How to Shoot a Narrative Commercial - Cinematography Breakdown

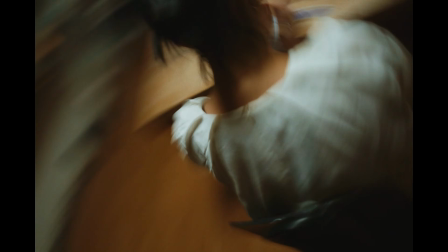learning not to give up when times are tough and just keep going at it, keep pushing forward.
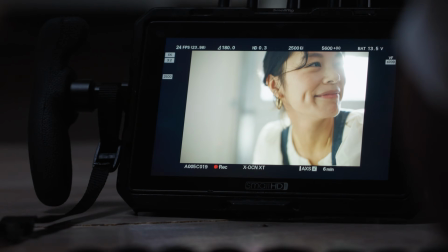Telling someone's story through the form of video is the fundamentals of any cinematographer.
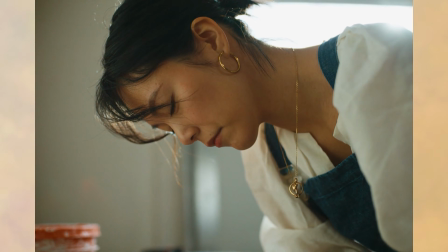Any successful narrative commercial feels naturalistic, but has a very specific look. There are so many different ways to execute this, but where do you even start? In this video, I'm going to show you how you can do that by going over a narrative commercial we recently shot.
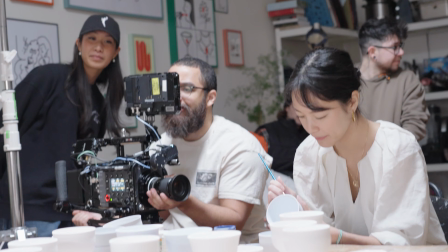I'm going to be going over my lighting and composing techniques to show you exactly how we pulled this off.
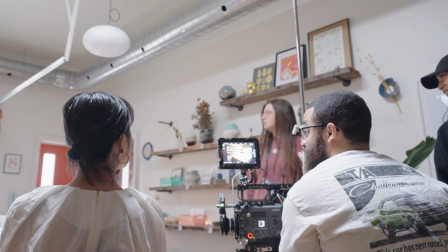When shooting any narrative style commercial, you are usually working on someone's space and making their life look natural, but also elevated.
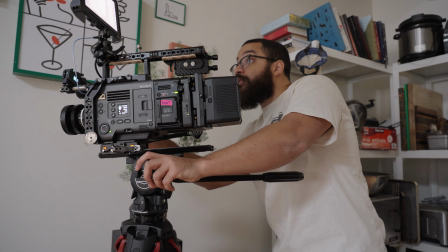This is achieved through the fundamentals of any cinematographer: composition and lighting.
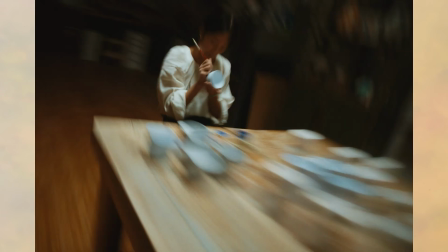Framing a subject in a certain way allows your work to feel more intentional, as well as evokes emotion in a viewer, which can get the feeling across just with visuals.
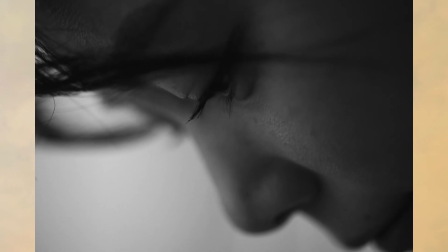Lighting, on the other hand, elevates the world you are building and gives that commercial look we as cinematographers want to achieve.
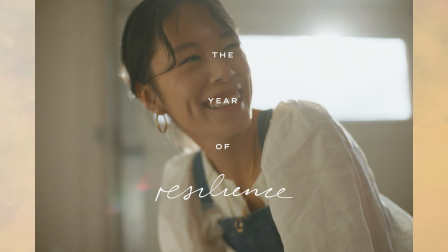The commercial that we're going to be looking at was a content piece for a clothing brand for celebration of Lunar New Year.
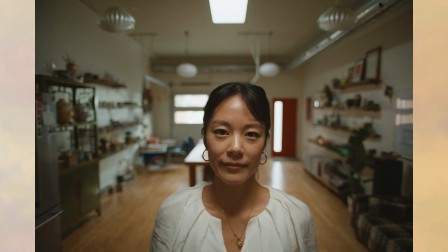In this piece, we are in a pottery space with the owner telling her story of resilience. In this breakdown, I'm going to be going over a lot of things, but mainly composing, lighting,
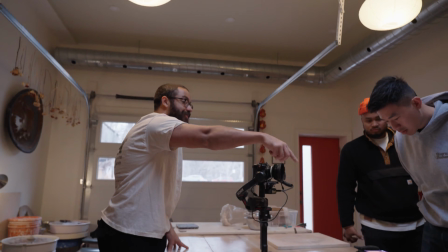and show you exactly how we did this in terms of my thought process and the challenges that I had to overcome as a cinematographer. I was challenged by the directors in terms of making this feel as naturalistic as possible,
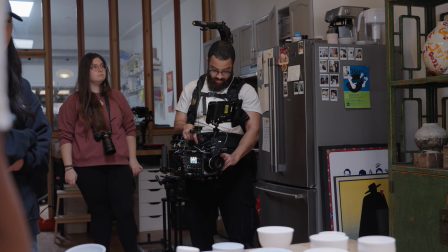but also giving my commercial flair in terms of composing, lighting, and then even some of the specialty shots that you see in this piece.
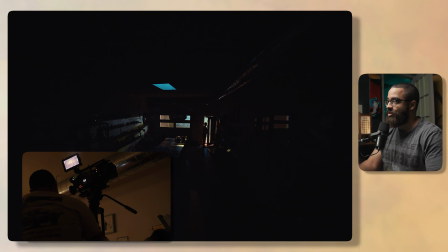The first thing that we're going to be starting off is the first shot of the piece, and then this is a dolly shot moving forward as the lights are being turned on. And this was a very interesting one because of the challenge that we wanted to have in terms of these initial shots of this opening shot.
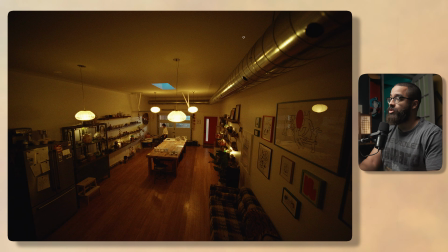It is a dolly in. So the first thing I want to kind of just go over is the cameras that we use as well as the focal lengths.
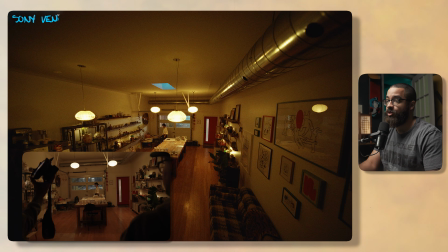So this was shot on the Sony Venice because we wanted this to look early morning, that this is like an early morning rise, and this is what her routine looks like.
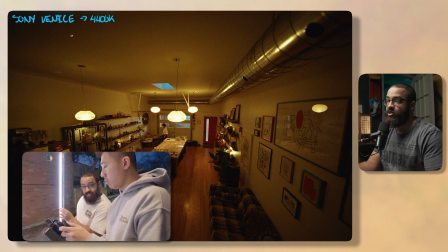So I set my camera's white balance to 4400 Kelvin. That pushes the outside lights, which was around, I guess, 7 o'clock that we shot this in the morning.
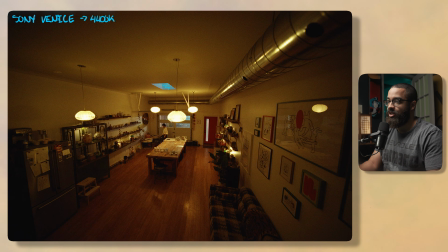And this pushes it to that blue look, as you can see in the skylight here, as well as the outside doors and everything like that. And then this gives us good contrast in terms of an orange and teal look, as you can see, in terms of the warm on the inside and the coolness on the outside.
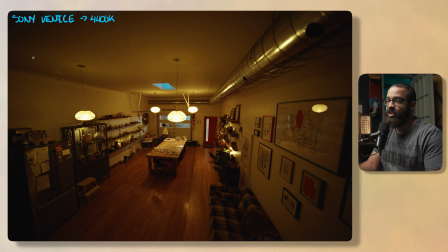And then to actually achieve this shot, before we even go into lighting, this is a dolly shot, but the lens that we're using is a 12mm lens. And this basically sees everything in the room. As you can see that we have this big ceiling, this pipe, the walls, and everything.
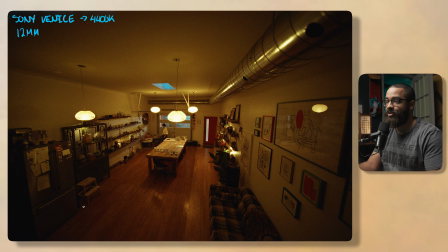And the big challenge is when you are up on something so high and then you have a wide lens through a dolly, you get to see everything, and including the dolly track. So I knew that we needed some sort of riser, and this is exactly what we did.
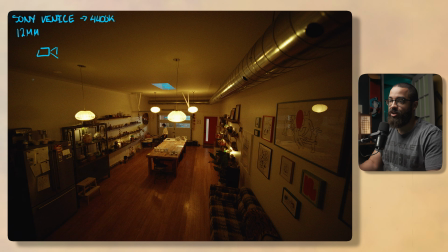So if I have the camera and then this is my dolly track underneath, there has to be something in between.
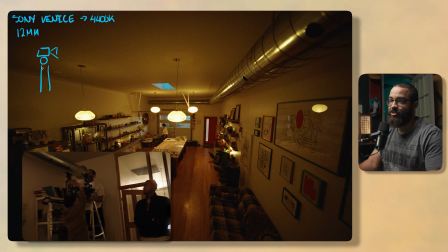So this is my fluid head, and there has to be some sort of riser here that allows the dolly to happen.
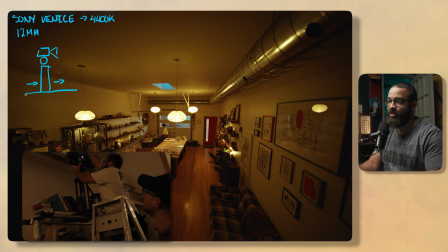So this is my dolly, and then these are on stands as well, because the 12mm sees everything in terms of the focal plane and what we see in terms of the lens. When you're doing something like this, if I had my camera all the way down here, you would automatically see the dolly track.
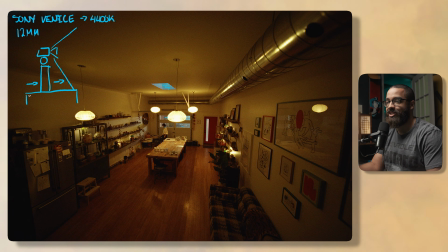So we are only using like this second half of the dolly on a 4-foot pipe. So this is about 2 feet of travel, and we're just pushing past that in terms of we seeing the bottom of the stands and everything. So it was just an interesting but really simple problem in terms of raising the camera, but not necessarily raising the camera off the stands, but raising the camera off the dolly.
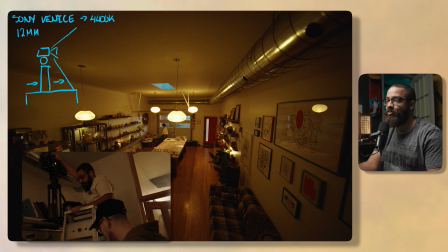So these are small things that I've purchased personally to basically help me in any of the situations instead of renting them, because I use them all the time.
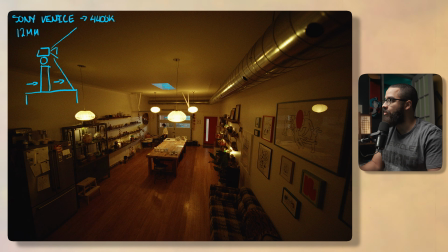Now we can look into lighting. I'm just going to leave those diagrams there,
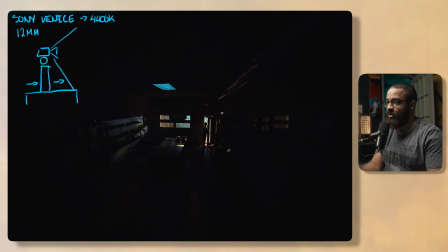but this is what we're starting with in terms of making this feel as natural and early morning as possible. So outside, there's actually a street lamp, and you can see that by some of the light coming in here.
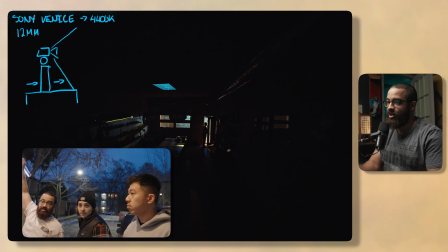And I wanted to elevate that by utilizing these streaks of light that were coming through.
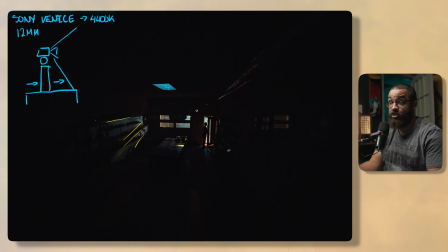So the natural light that was already there in terms of what it looks like daylight, but it was actually a street lamp, and I wanted to elevate that.